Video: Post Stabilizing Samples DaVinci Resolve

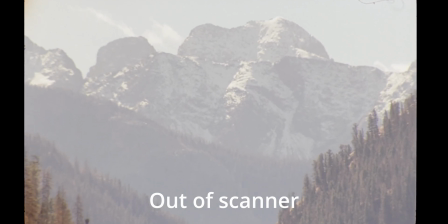[0:00]
One of the things with shooting on long lenses is that your heartbeat
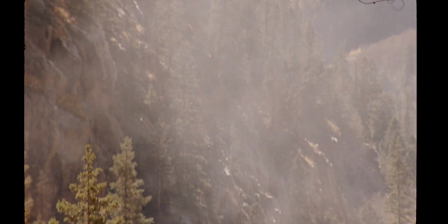[0:05]
goes into the camera and into your image.
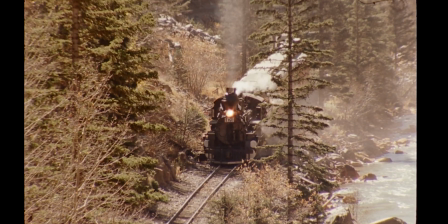[0:11]
So when we're shooting with long lenses, which is one of the things that I love to do, especially on these train films where I can be very far away,
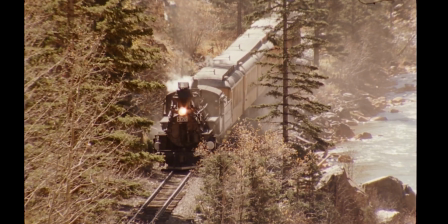[0:17]
we really have to ensure that we can post-stabilize.
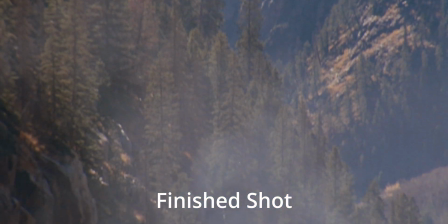[0:21]
So we did some tests and we found out that yes, we can post-stabilize no problem at all, and that even when the shot is really messed up,
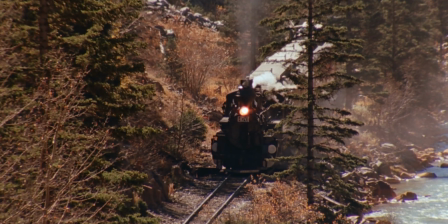[0:28]
it'll look fantastic using DaVinci Resolve's built-in post-stabilization. There are three methods of stabilizing.
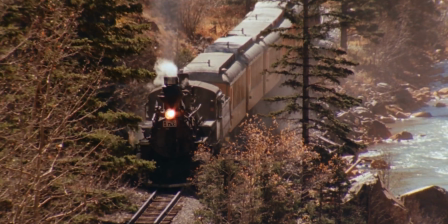[0:35]
There is a method that is really basic, and then there's two advanced options.
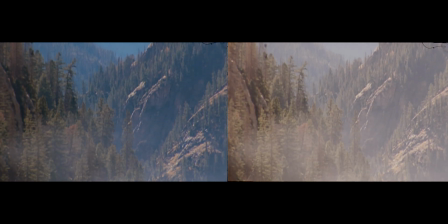[0:42]
The basic option is what we use for most things.
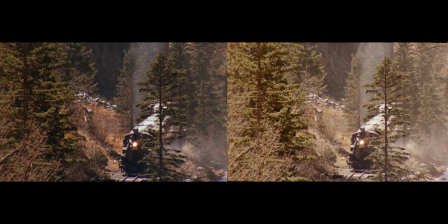[0:46]
similarity is used when the frame is really in rough shape and it
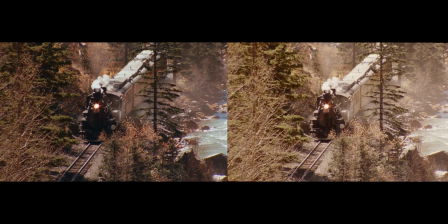[0:53]
just doesn't work with translation but reality is is that the stabilization methods across the board are almost the same
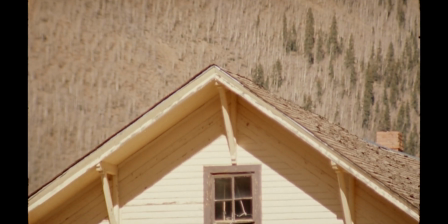[1:02]
so trying to get rid of that problem is step one step two of course is then the color pass And we
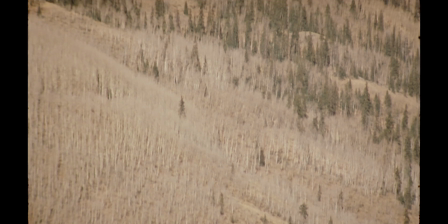[1:08]
do two nodes usually,
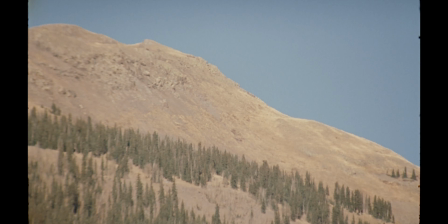[1:10]
one node that kind of brings our color into kind of an evenness using the RGB waveform.
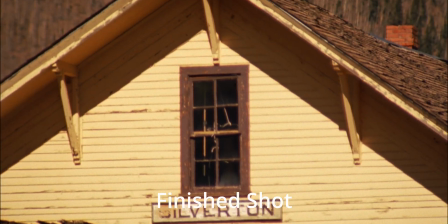[1:18]
And then the second node will be kind of our final color where we actually kind of
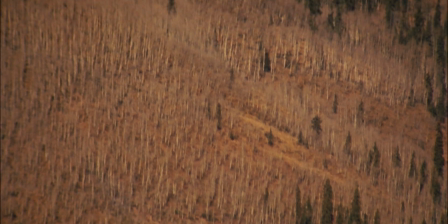[1:23]
tweak the individual layers to try to find out where the shot's
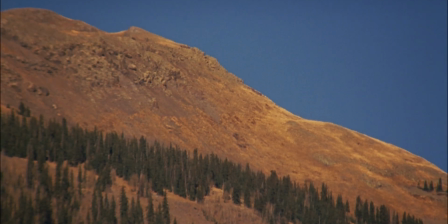[1:28]
color actually lies. sometimes we'll do a third node to balance compared to the next shot for instance which is something that happens sometimes where we
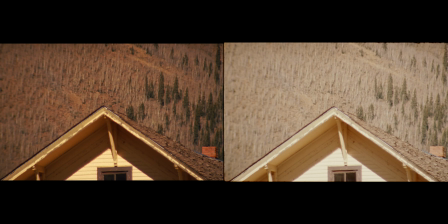[1:37]
need to like do a slight balance change to the next shot in line but i generally like to use the same node
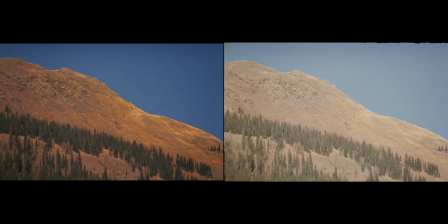[1:45]
tree on all the shots in a given scene because i know they were shot with the same f-stop i know they were shot with the same
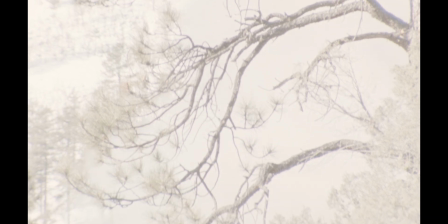[1:54]
location and so for me it should be the same and then i'll do maybe a minor change in a third node
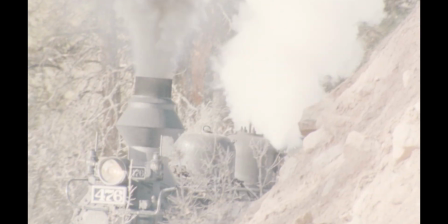[2:01]
this shot was very difficult because again the the lens was zoomed all the way in and
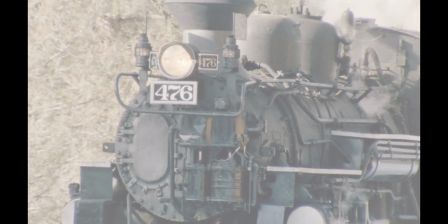[2:06]
one of the biggest problems that always happens to me is that focus can be critical
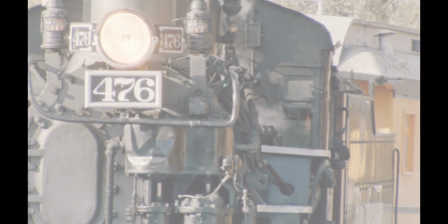[2:12]
and so i had to do a little bit of a rack focus on this shot to be able to get the engineer uh and it was
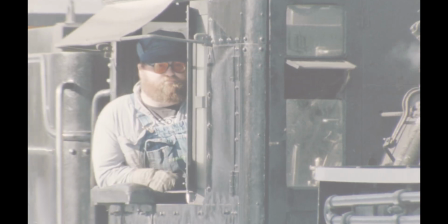[2:18]
very shaky and i was very nervous when shooting this because i didn't know if it was going to come out at all but in the final version
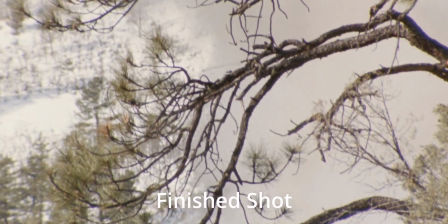[2:24]
you can see it looks really fantastic and with the 1.85 crop which crops it in quite a bit over the 1.66 original
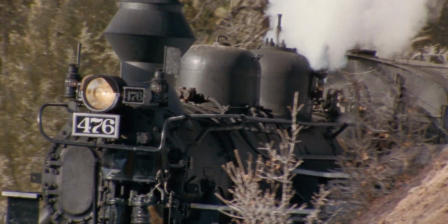[2:32]
frame you can see that it kind of cuts out all the major issues that the frame had and the slight focus pull that i had to do to make
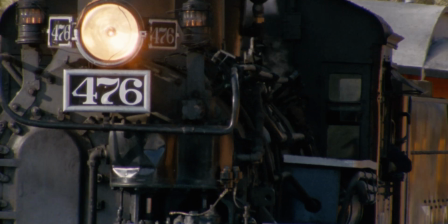[2:41]
it work actually works really nicely the frame has a lot of really good contrast in it and it ends up becoming a very very nice frame